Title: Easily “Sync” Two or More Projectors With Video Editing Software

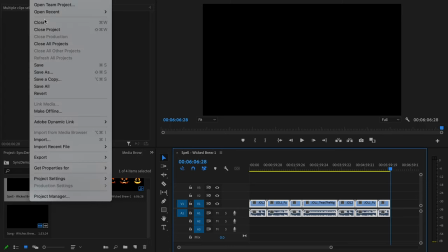And then I'm going to save that as my second video.
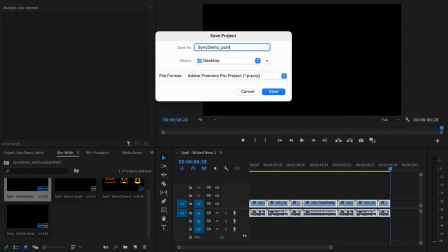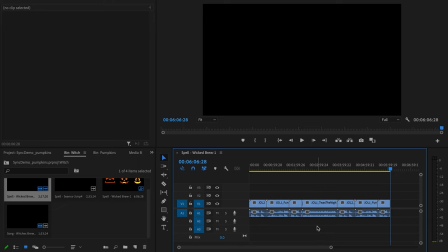So the last thing you'll need to do before these are ready to export is lowering the volume during the ambient scenes so that the audio from those ambient scenes aren't competing with your active scenes. So I'm going to zoom in to the three ambient scenes from Jack-O-Lantern Jamboree.
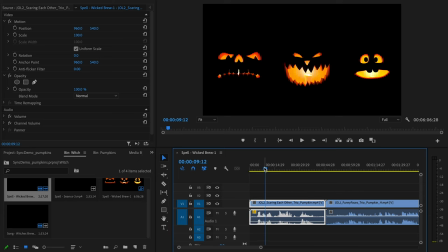And I'm just going to lower the volume so that you won't be able to hear it over the active scenes.
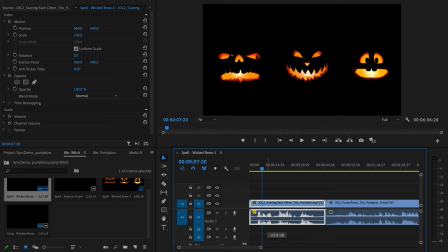But if you're listening closely, you'll still be able to hear it a little bit. So it looks like I'm going to lower it by about 20 decibels.
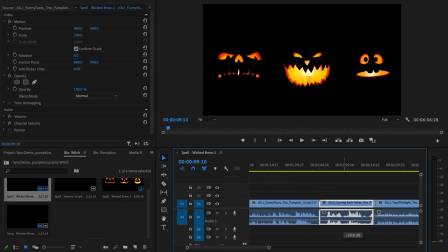The active scene for Jack-O-Lantern Jamboree, the audio is all the way up. And then just lowering these ambient scenes down again to around 20 decibels.
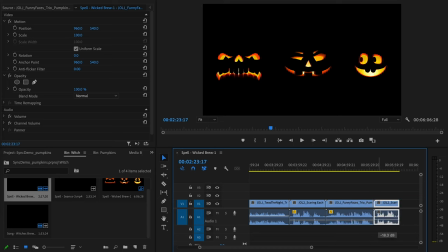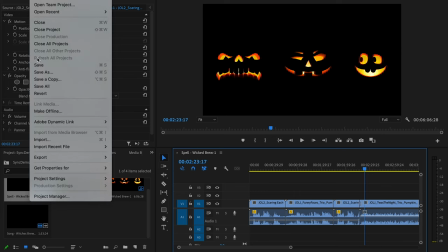And once that's done, you can save and export it.
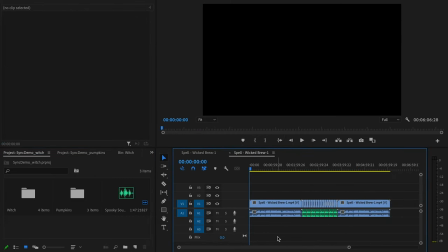Now I'm going to reopen the witch and do the exact same thing with the cauldron ambient scene that we created.
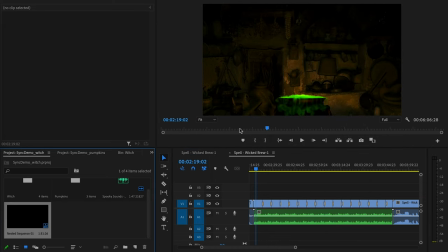going to go ahead and nest this audio so that I don't have to repeat that process that many times. And just go ahead and lower it all the way down to 20. So again, you can barely hear it if you're listening closely,
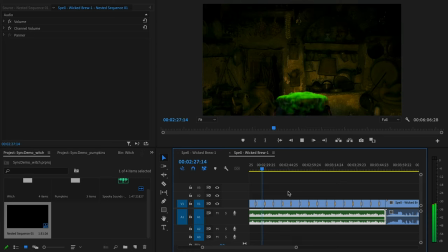but the audio from the bubbling cauldron will not compete with Jack-O-Lantern Jamboree during those active scenes. Now the last thing that I'm going to do is add in some transitions between the active and ambient scenes so that they blend seamlessly into each other and the scenes don't fade to black between them.
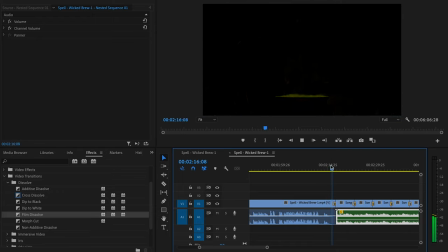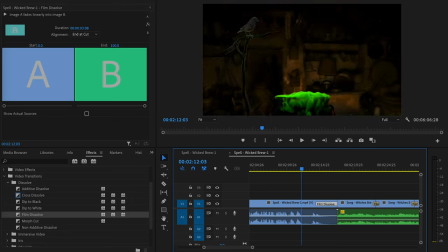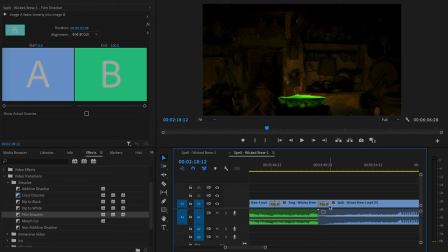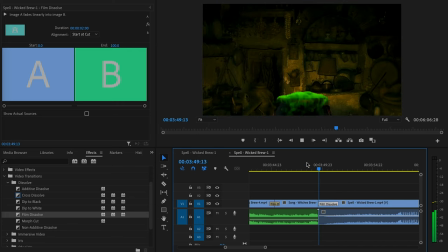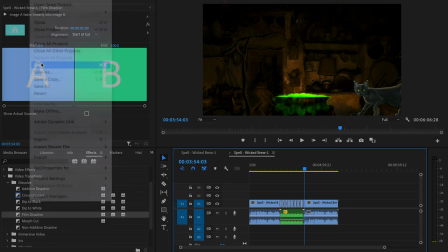And once you're done with that, you can save and export both of your video files, and they're ready to use.
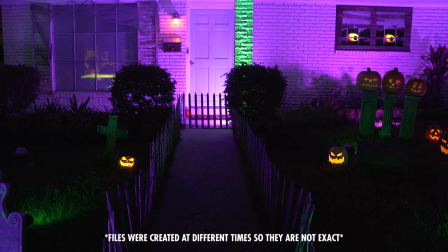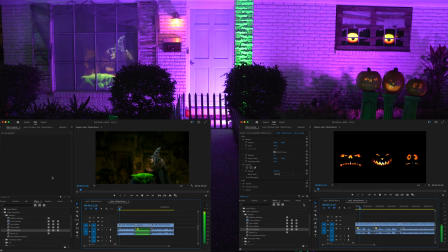Ghosts and goblins of every size, it's our time to terrorize, to spook and surprise, and savor their screams and cries. Then for the main event, I'll whip up some real torment with magical feats so magnificent.
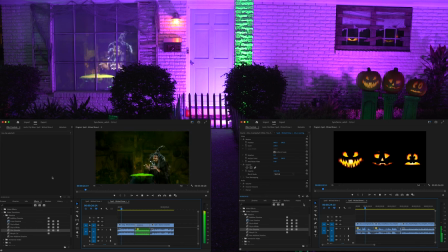Oh, how my curse will be a spitingling symphony of disharmony and venomous villainy. By what a spell I'll brew, I'll throw in a snail or two and maybe a sprinkle of moldy mildew. Every ingredient adds to my spicy voodoo.
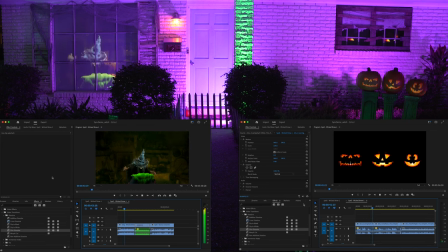Handful of mandrake root, teaspoon of eye of newt, into my boiling, bubbling pot, what a hoot! Pots and jars fill the air to add some flair and help prepare this glorious mixture of misery, doom, and despair.